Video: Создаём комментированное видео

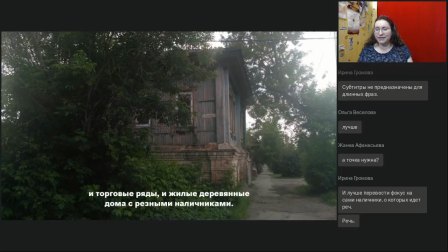32:46 И лучше перевести фокус на сами наличники, о которых идет речь. Ирина, напишите мне, и вам скину самый оригинальный фильм, потому что сейчас, конечно, субтитры видеорядов не соответствуют. Если интересно, я покажу, в принципе, как это выглядит на Ютубе уже с правильно расставленным субтитрами.
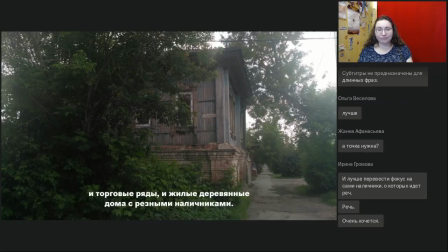33:07 Так, опять же, итоги.
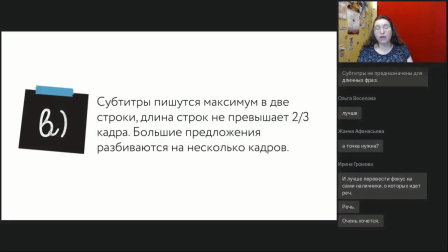33:11 Субтитры мы пишем максимум в две строчки. длина строк не должна превышать 2 третьих кадров. Если у вас большое предложение, то его лучше разбить на несколько экранов.
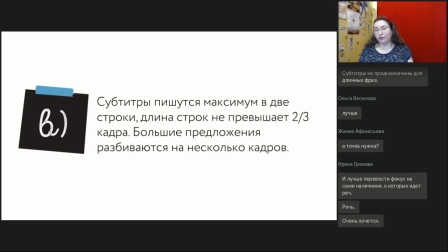33:28 А еще лучше подредактировать текст и сократить его, переоформить так, чтобы этого делать не пришлось. Хорошо, я ближе к концу зайду на YouTube и скопирую ссылку на ролик.
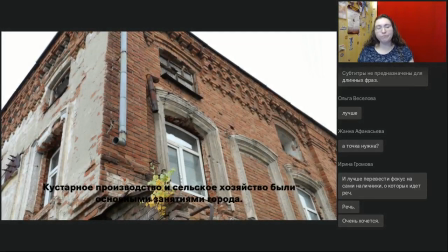33:45 Так, ну и последнее, о чем хочу поговорить, это как раз цвет, шрифт, обводка, тени, курсивы, жирность и так далее.
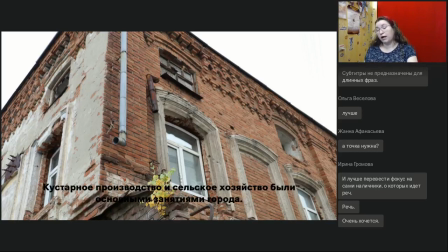34:02 Какой шрифт мы выбираем, как мы его используем. Вообще, что касается выбора шрифта, здесь с субтитрами все очень просто. Это что-то максимально стандартное и распространенное. Шрифт не должен отвлекать на себя внимание, никаких засечек, никакой декоративности.
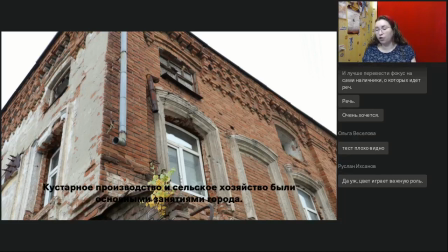34:21 Поэтому никаких курсивов. Это Риал, это робота, это какой-то такой максимально простой вариант. И без жирности обойтись очень и очень сложно.
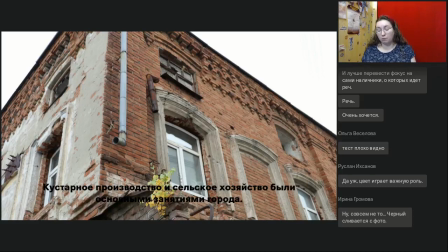34:37 Нужен довольно насыщенный шрифт. То есть это bold, black, в крайнем случае 7 bold, но нежелательно. Желательно 800-900 жирность выбирать. Да, сейчас, конечно,
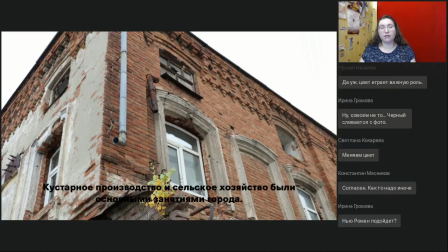34:54 совершенно ничего не видно, потому что не подходит цвет. Черный сливается. И лучше выбрать какой-то другой вариант. New Roman без засечек, да, питем, да?
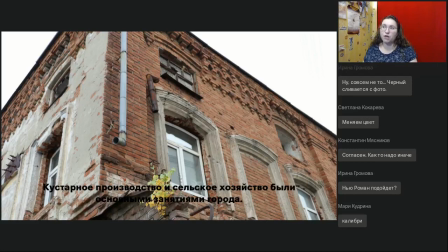35:14 Times New Roman, если вы его видите в виду с засечками, если какой-то без Times New Roman, я не знаю, как он выглядит. Calibri, да. Calibri может подойти. Arial – это типичный вариант переводчиков. Тем более у Arial есть хорошая насыщенность.
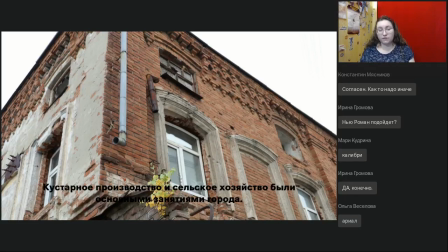35:34 Arial Black, он для этого подходит. Давайте я поменяю цвет. Нет. Стало ли лучше, на ваш взгляд?
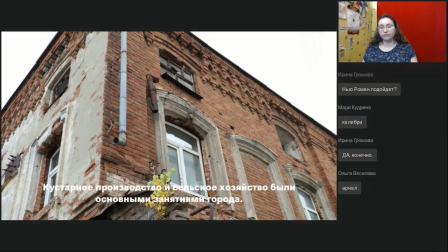Не стало. А теперь представьте, что у вас еще кадр подвижный. То есть камера меняется, появляются более темные, более светлые участки,
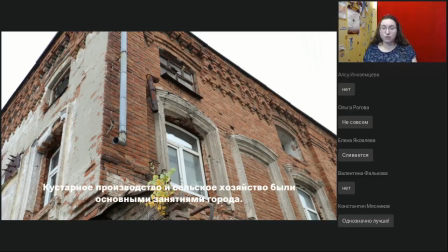36:00 и поэтому ни черный, ни белый цвет на нашем случае вообще, в принципе, не подходит. Посмотрите, вот здесь на окнах буквы просто сливаются с белым цветом рамки. Да, можно изменить ситуацию.
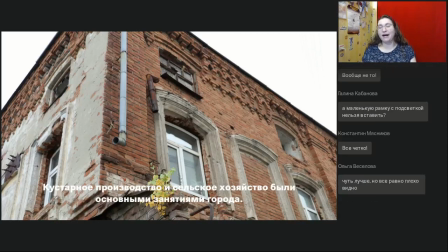36:17 Есть целых два способа, как сделать субтитры более читаемыми. Ядовитое не надо, оно как раз здесь не подойдет.
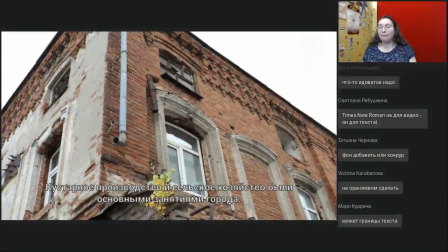36:30 Фон или контур. Итак, вариант первый действительно. Мы добавляем к шрифту обводку, контур текста. Например, здесь нужно смотреть внимательно на буквы А, Е, так, чтобы обводка не слипалась между собой.
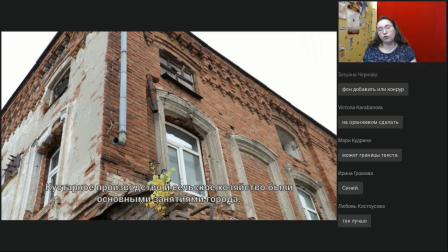36:44 То есть вот здесь, например, в шрифте, если вы посмотрите на Е, то вы увидите, что черная обводка слипается друг с другом.